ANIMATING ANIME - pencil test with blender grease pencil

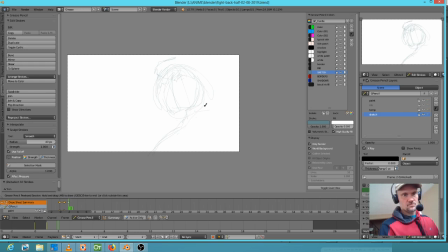and I think that actually this might be a way that I can get some of my joke in there surreptitiously, which is if I have her. Oh yeah, this is good. So what I'm going to do
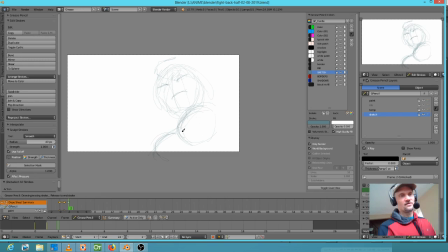is I'm going to draw her from an angle where her endowments are really, really, really obvious. Okay. Now there is a bit of a problem with that I need to address here in just a second, but yes, I like that.
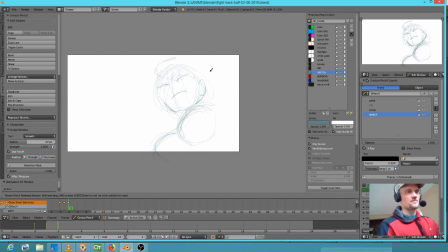Okay. So
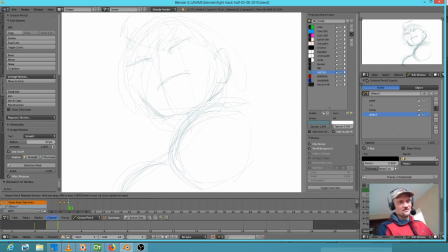remember, if we go back to OpenTunes,
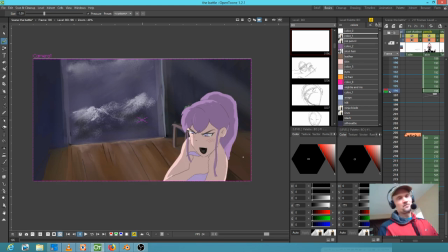she's holding her dress on there with her right arm, and
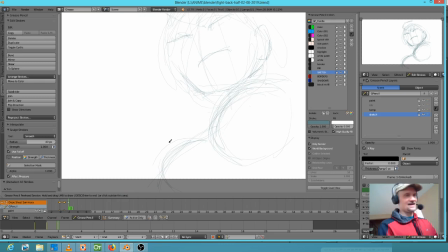so I have to kind of zoom out and see what that would look like.
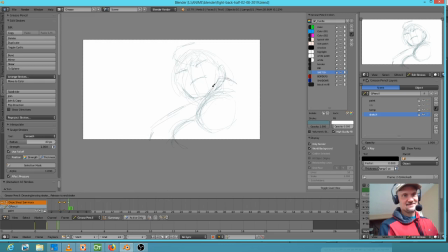I guess we'll go like this. Okay, so that's her right arm from his perspective. Yeah, I like that. Because what I'm trying to do is the idea is that he's saying some things that allude to her
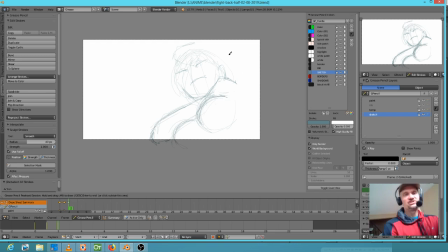feminine endowments in the wake of what she just said to him, which is, what do you think you're doing? You're not fighting in an honorable way, or something of that nature, right?
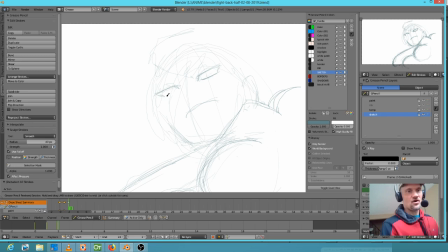So we'll drive the point home by showing what he sees,
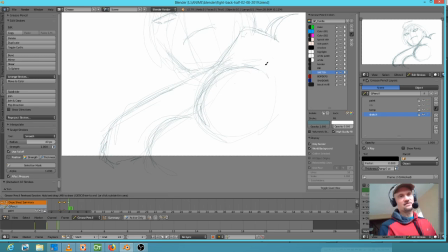and from his perspective, this is what he sees.
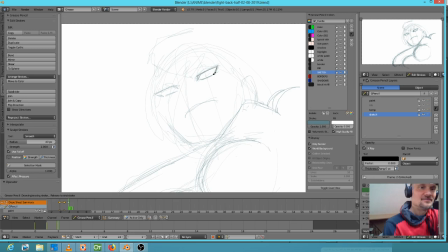Men and women.
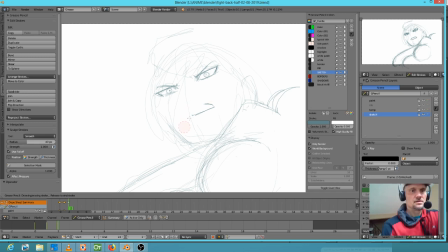Alright, let's do a little erasing here. And now I'm just simplifying the shapes a bit to adhere to our
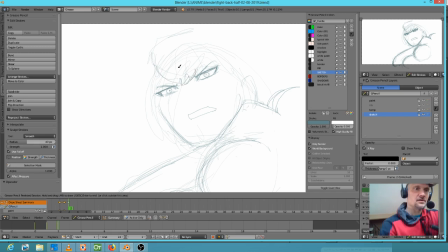character designs. And I remember the little winky dinky on her hair goes to her right, audience's left.
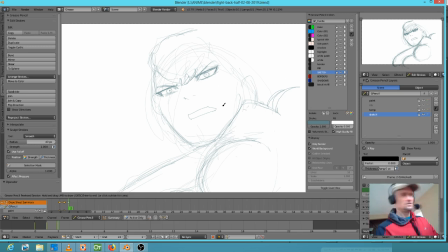Okay, something doesn't seem right here.
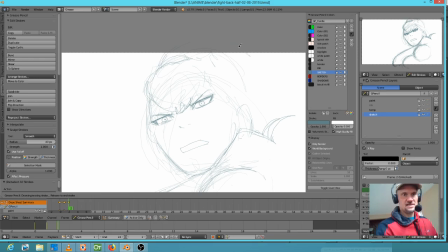Yeah, so actually if her skull went like this, then we actually would see a bit of this hair action going on.
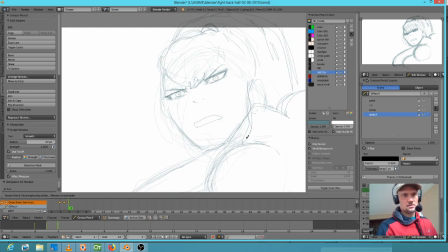Like so. And her little pigtail thing would fall over her hand. So
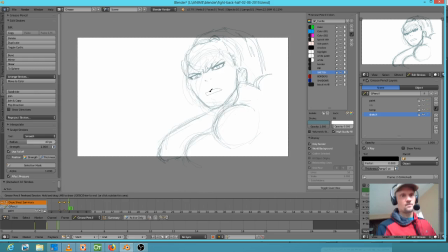Alright, let's go back to... and I think that her other hand should be... Let's just kind of imply that the other arm would be like this. So she's sort of holding herself to... Oh wait, that's not right. She's got to have her other hand behind her.
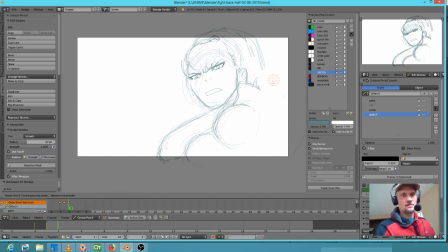Because remember, she's holding her... yeah. She's actually got this hand back behind. So, boom, boom, boom. There's the strap.